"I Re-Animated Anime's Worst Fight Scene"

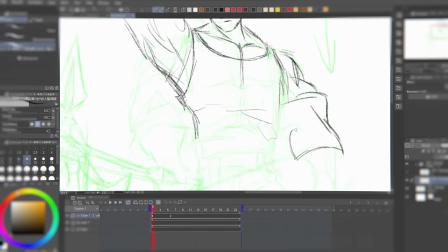7:57 I started off by sketching the rough animation on Clip Studio, just like in the last cut, and I also added in some pretty fire looking impact frames.
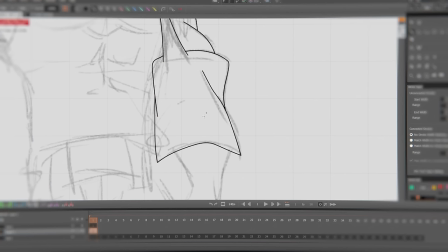8:04 Nice. Then I imported everything into Kakani again and man, things did not go as planned. The software was supposed to make things easier for me, but it really made things a lot worse.
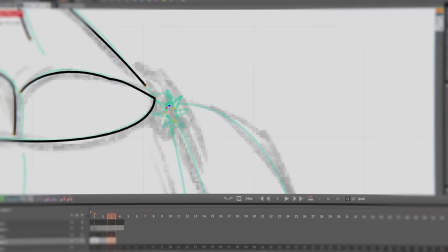8:13 Following the strokes in order from the previous drawing was a huge headache, especially with this cut having way more lines than the last cut.
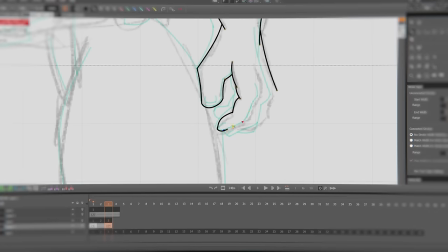8:20 The process was slow, draining as hell,
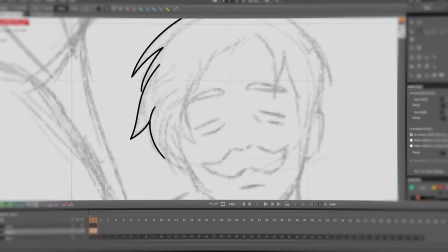8:22 the drawings looked wonky and I found myself redrawing the keyframes over and over again more times than I needed to, which led to me wasting a ton of time.
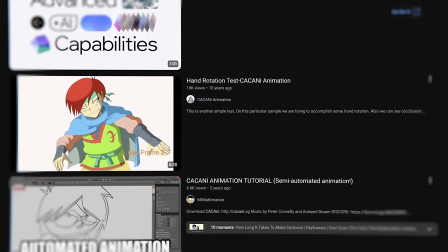8:30 There were barely any tutorials on YouTube on how to use this program.
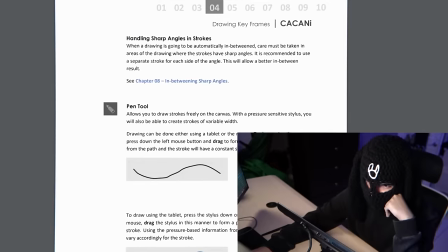8:33 So like the only way to figure out what I needed to know was through their manual, which I really did not have the patience to read through.
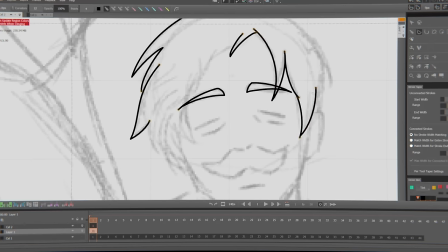8:39 I'm sure the app is great, but it really just isn't for me. So after what felt like forever, I looked at the progress I had made and I did not like it at all.
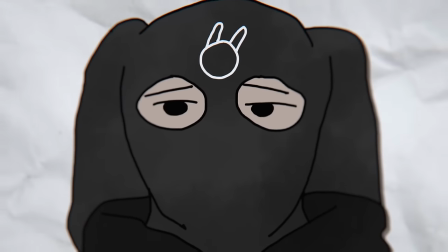8:46 I ended up deleting Kakani from my computer and throwing it into fire. I'm just kidding. Don't sue me. And ended up going back to the software that I knew best, Clip Studio Paint.
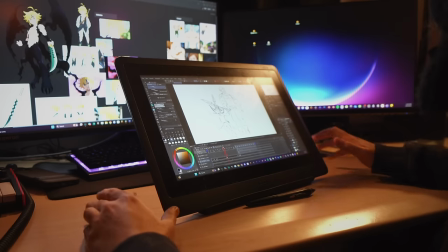Man, I'm actually, I'm actually really going through it right now i can't lie to you this animation has really taken a toll on me uh especially with you know that the standards that i've set for myself and how fast i want to get things done because i have a youtube channel to run and i need to upload at least not once a year you know what i'm saying i'm just telling myself this but you sort of just have to keep on pushing because things are not really as serious as we make it in our heads like we really are just on a floating rock you look at the sky there's the floating rock just there with the sun reflecting on it it's just like it just keeps going it doesn't end it never ends there's like planets and like galaxies and like the universe multi multiple universes it just never ends like we're just an atom in the grand scheme of things so really gotta take it easy man really gotta take it easy i then got back to work after my fourth existential crisis of
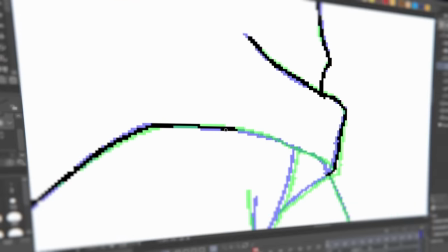9:54 the week the line art and drawing process felt way faster in clip studio paint everything just looked way better i had to do it all by hand but
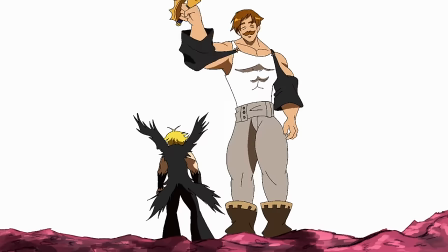10:01 at least I knew what I was doing you know what I'm saying in the end this cut took a whole two days of hard work to finish it really wasn't fun at all but at the very least the final product looks pretty cool next up is cut eight this cut doesn't have any
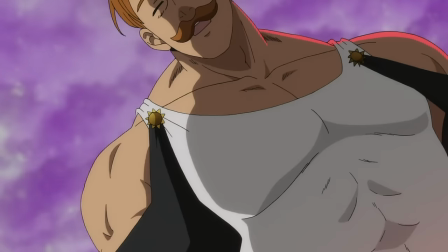10:12 2d animation just my drawn 2d background and the cube drawing this cut is mainly going to emphasize the impact of Escanor clashing with Meliodas I'll
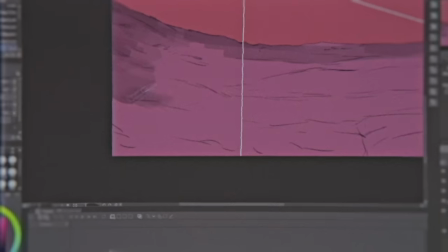10:19 create all the impact and after effects and revisit the shot later during the background creation portion of this project so I quickly moved on to cut nine After
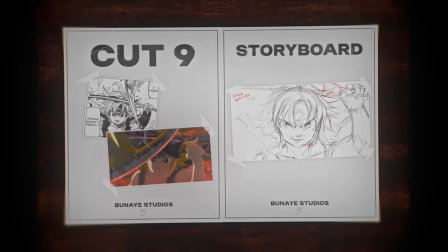10:27 the impact, it's gonna cut to Meliodas who is completely unfazed.
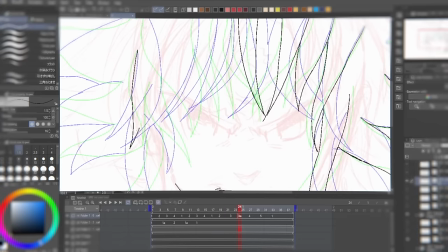10:30 This cut is gonna start with him staring directly at the camera with his hair whipping around from the impact, no drizzy, and gradually slowing down.
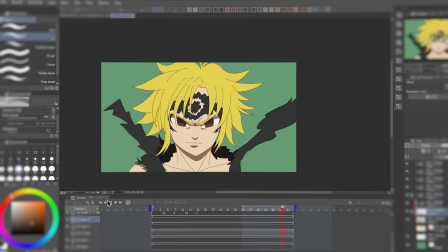10:37 He then starts talking that shit. Next, I needed to figure out how to make it look like he's holding off Escanor with a sword.
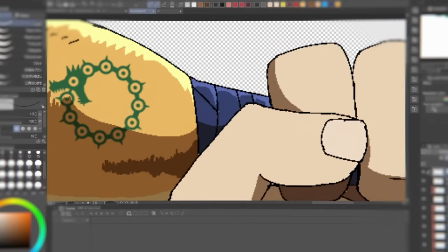10:42 So I decided to draw his hand and sword separately in a new project file and then add a shake effect in post, which is gonna give it the effect that we want.
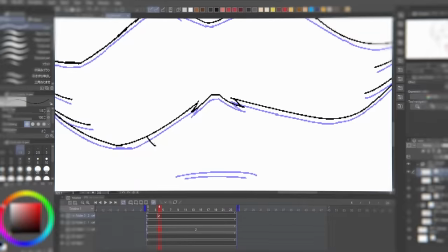10:49 For cut 10, I'm gonna animate Escanor's mouth opening and closing because he is laughing in Meliodas' face.
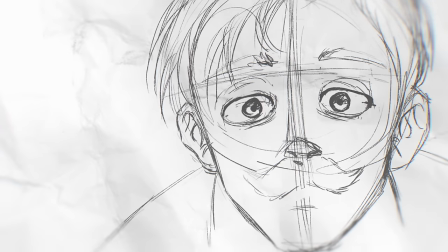10:54 My original plan was to have him open his eyes in this cut, but after pacing around my house like usual,
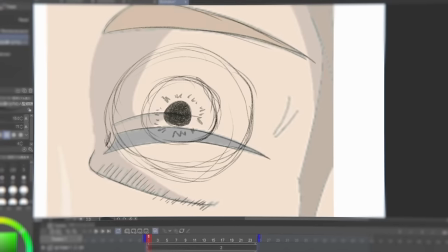10:59 thinking of ideas and whatnot, I realized that it would be way cooler to do a close-up shot of his eye opening,
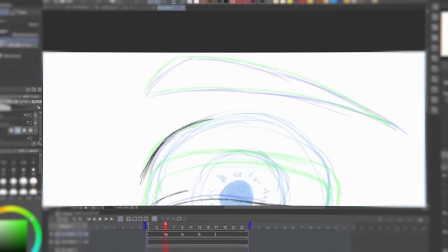11:05 which is gonna perfectly transition to the next cut.
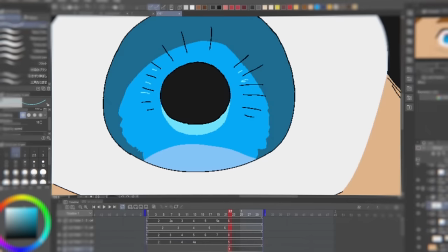11:07 I sort of just drew the eyeball in one shot, put it in the bottom layer, and just animated his eyelids opening in a very nice, smooth way.
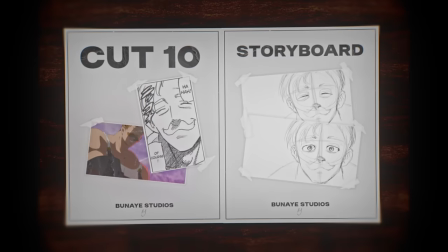11:14 I'm really, really proud of how this shot came out. Now, cut 11 is gonna feature Escanor quickly slashing at Meliodas.
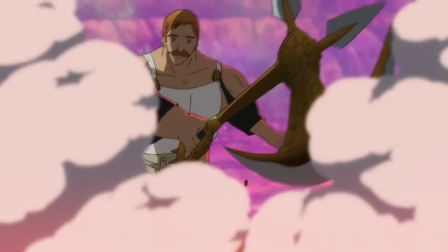11:20 In the anime, it felt a lot slower than what the manga intended it, in my opinion.
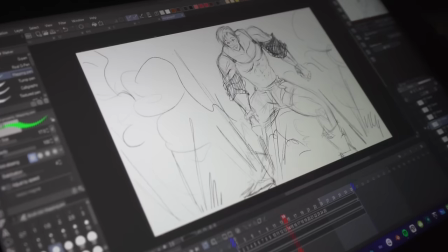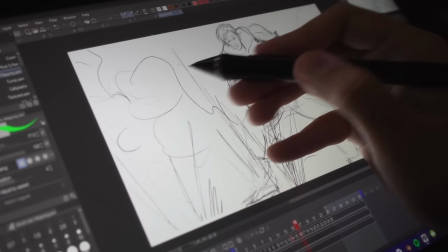11:31 definitely gonna have to have like a frame where Escanor is like his body's like moved like over here and try and have some variety but overall the
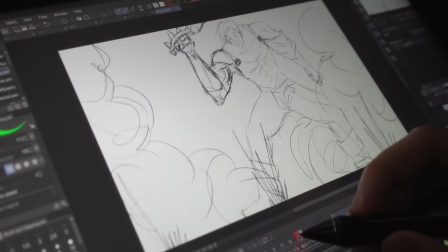11:39 most important part about this shot is gonna be you know the effects animation like the dust and like the impacts right here have to go crazy
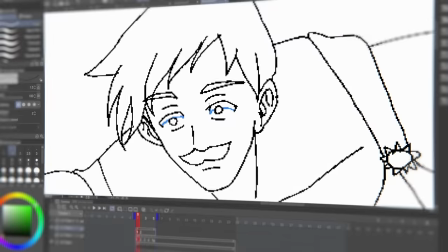11:46 so I just went ahead and got right into it I'm once again doing this cut in one since it's supposed to be a sequence of really fast attacks like
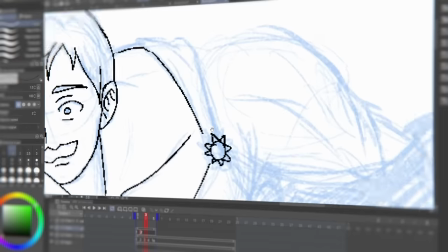11:53 I mentioned before I wanted him to move back and forth instead of striking from just one position so I duplicated Escanor and flipped them
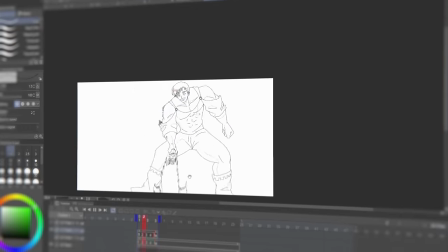11:59 horizontally on some frames, which is going to give the illusion of fast movement that I wanted. If this were a professional cut for an official show, I wouldn't have done it this way.